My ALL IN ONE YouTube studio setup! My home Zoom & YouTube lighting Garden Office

Hello! I've wanted to make this video for a very long time, but it takes a degree of confidence to do this. I don't even know if I'll release this, but I have received a number of comments, very kind comments, saying that they love how my shot looks here on YouTube and asking me how do I light my YouTube videos? How... what lighting do I use to make my YouTube videos? I don't think it's the best, but I've been making lots and lots of little changes.
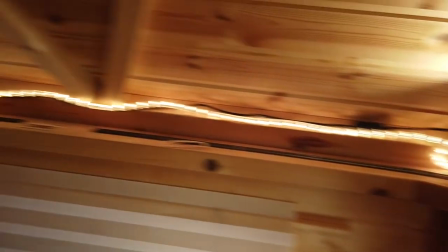27s
That's another reason why I've not made this video, because the changes are happening all the time. So I thought in this video I'd show you everything. I'm going to take you round... oh hello, you're over there!
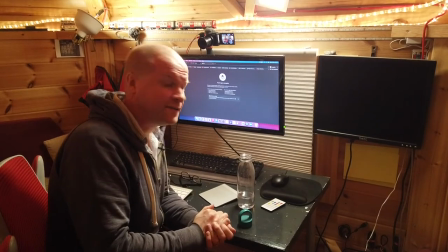37s
I'm going to show you round the YouTube home studio, and I'm going to show you some of the choices that I've made.
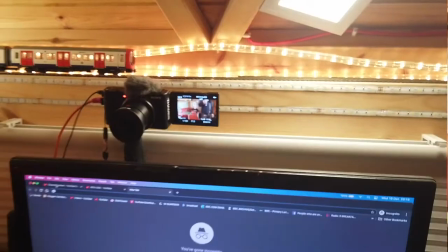43s
Maybe you'll make better choices, but this is what I've got.
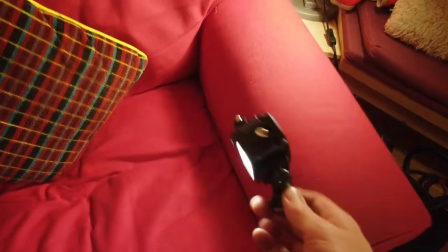46s
It's a pretty budget setup, but I'm going to walk you through some of the steps I've taken to make the picture warmer, because my videos used to look like this, and they're good.
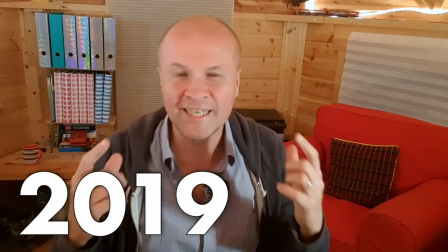56s
I was happy with them, but over time I think I'm happier with how this shot looks right now.
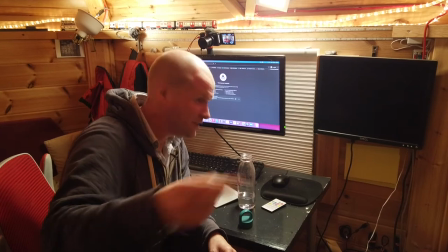63s
I very rarely cut to this view where you get to see everything, so I'm going to stay with this view. So if you'll just excuse me on this camera... camera one. We'll come over to camera two, hello. Ah, come closer because we love you. There you go. So this is the Happy Hut. This is my YouTube studio.
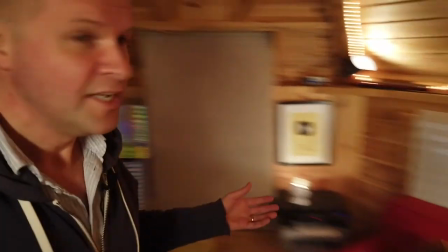81s
This is my YouTube studio setup. Let's give you a 360 degree tour and I'm going to pick out some of the… well, I can't tangled up. I'm going to pick out some of the choices that I've made to try and make the picture warmer.
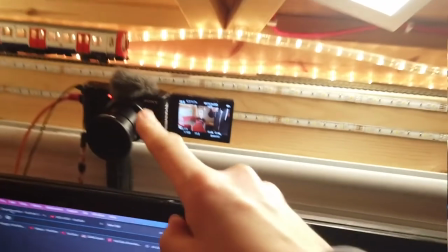94s
So the first thing right here is the first improvement was the Sony ZV-1 camera or ZV-1.
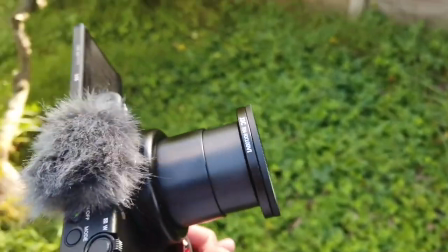101s
I've made a number of videos about that,
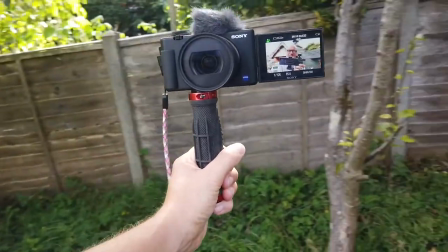104s
but that has really improved the picture quality and everything is mostly in focus now, which is a huge help.
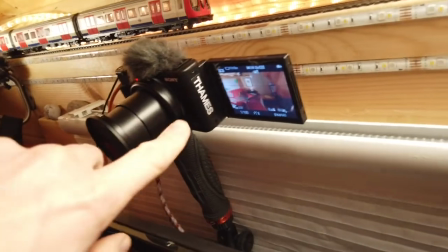111s
I don't know if I should show this, but this little thing on the side.
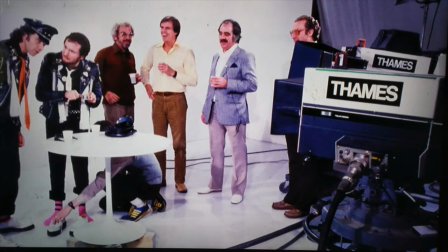114s
When I was growing up, I grew up in London and Thames Television was my local TV station. I wanted one of these Thames Television cameras and look, I've managed to get one.
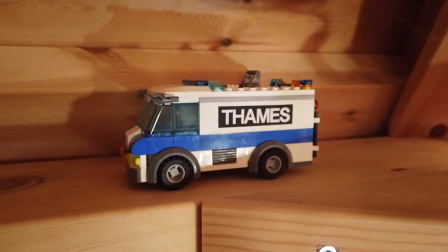126s
I've also got an outside broadcast truck. Again, this isn't quite as good as the real thing, but anyway we're here for the lighting.
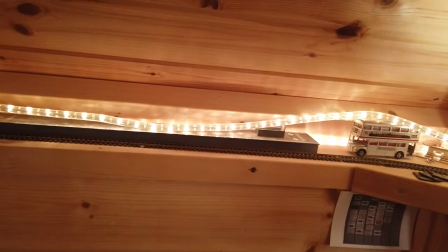133s
The first transformation was the rope lights. I have this rope light around the room.
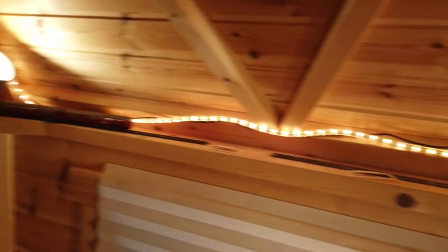139s
I think it gives it a really nice warm glow.
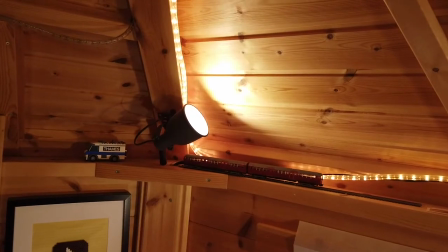142s
I also have a couple of spotlights, so there are a couple on the wall, and there's this battery operated one here just to give me a little kicker on the wall.
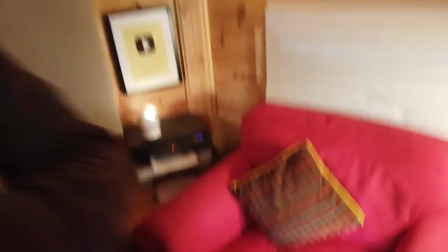150s
I really shouldn't be showing this, but the one that really helps me is this one here. It's a waterproof hand light that I got for my GoPro,
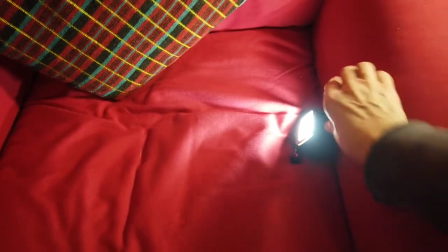157s
and the way that works is I just put it there out of shot, and it just brings up the armchair.
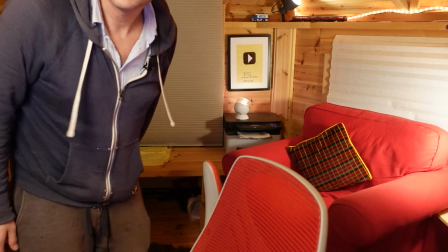165s
If I cut to this camera, this is what it looks like without the light. And the middle of the armchair looks a little dark, so I'll just give it a little... a little lift there.
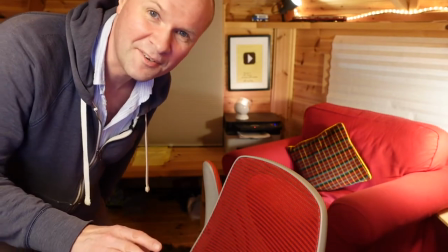173s
I don't know if you can tell the difference. I can tell the difference, so no one will ever notice that. And everyone who's missed this video won't know that little secret.
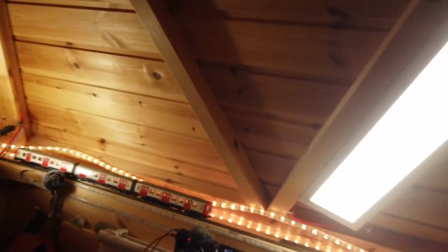180s
Over here, let's pick up the camera again. This is a massive change for me.
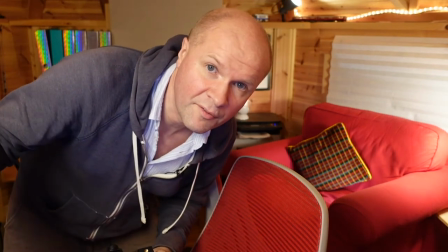187s
I can turn this light off. This is what the... the room looks like without the light on, so it does have quite a pronounced effect.
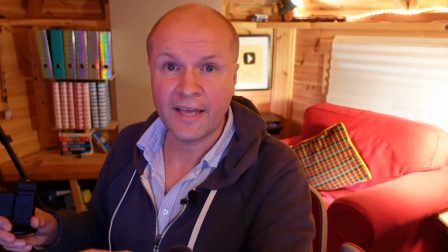194s
What I used to have was an LED strip behind the camera. If I cut back to camera two, I can switch it on. I've got a little switch there. This... this kind of helped. It got torn, so it's supposed to be two strips there. I don't know if I can get it going. There while the Blu-Tac holds.
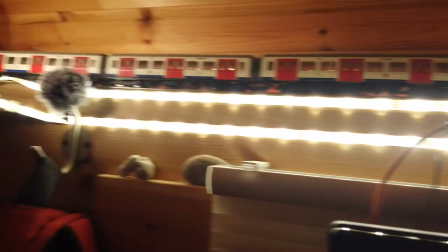212s
This used to be my lighting for some of my videos, but I didn't like the lines.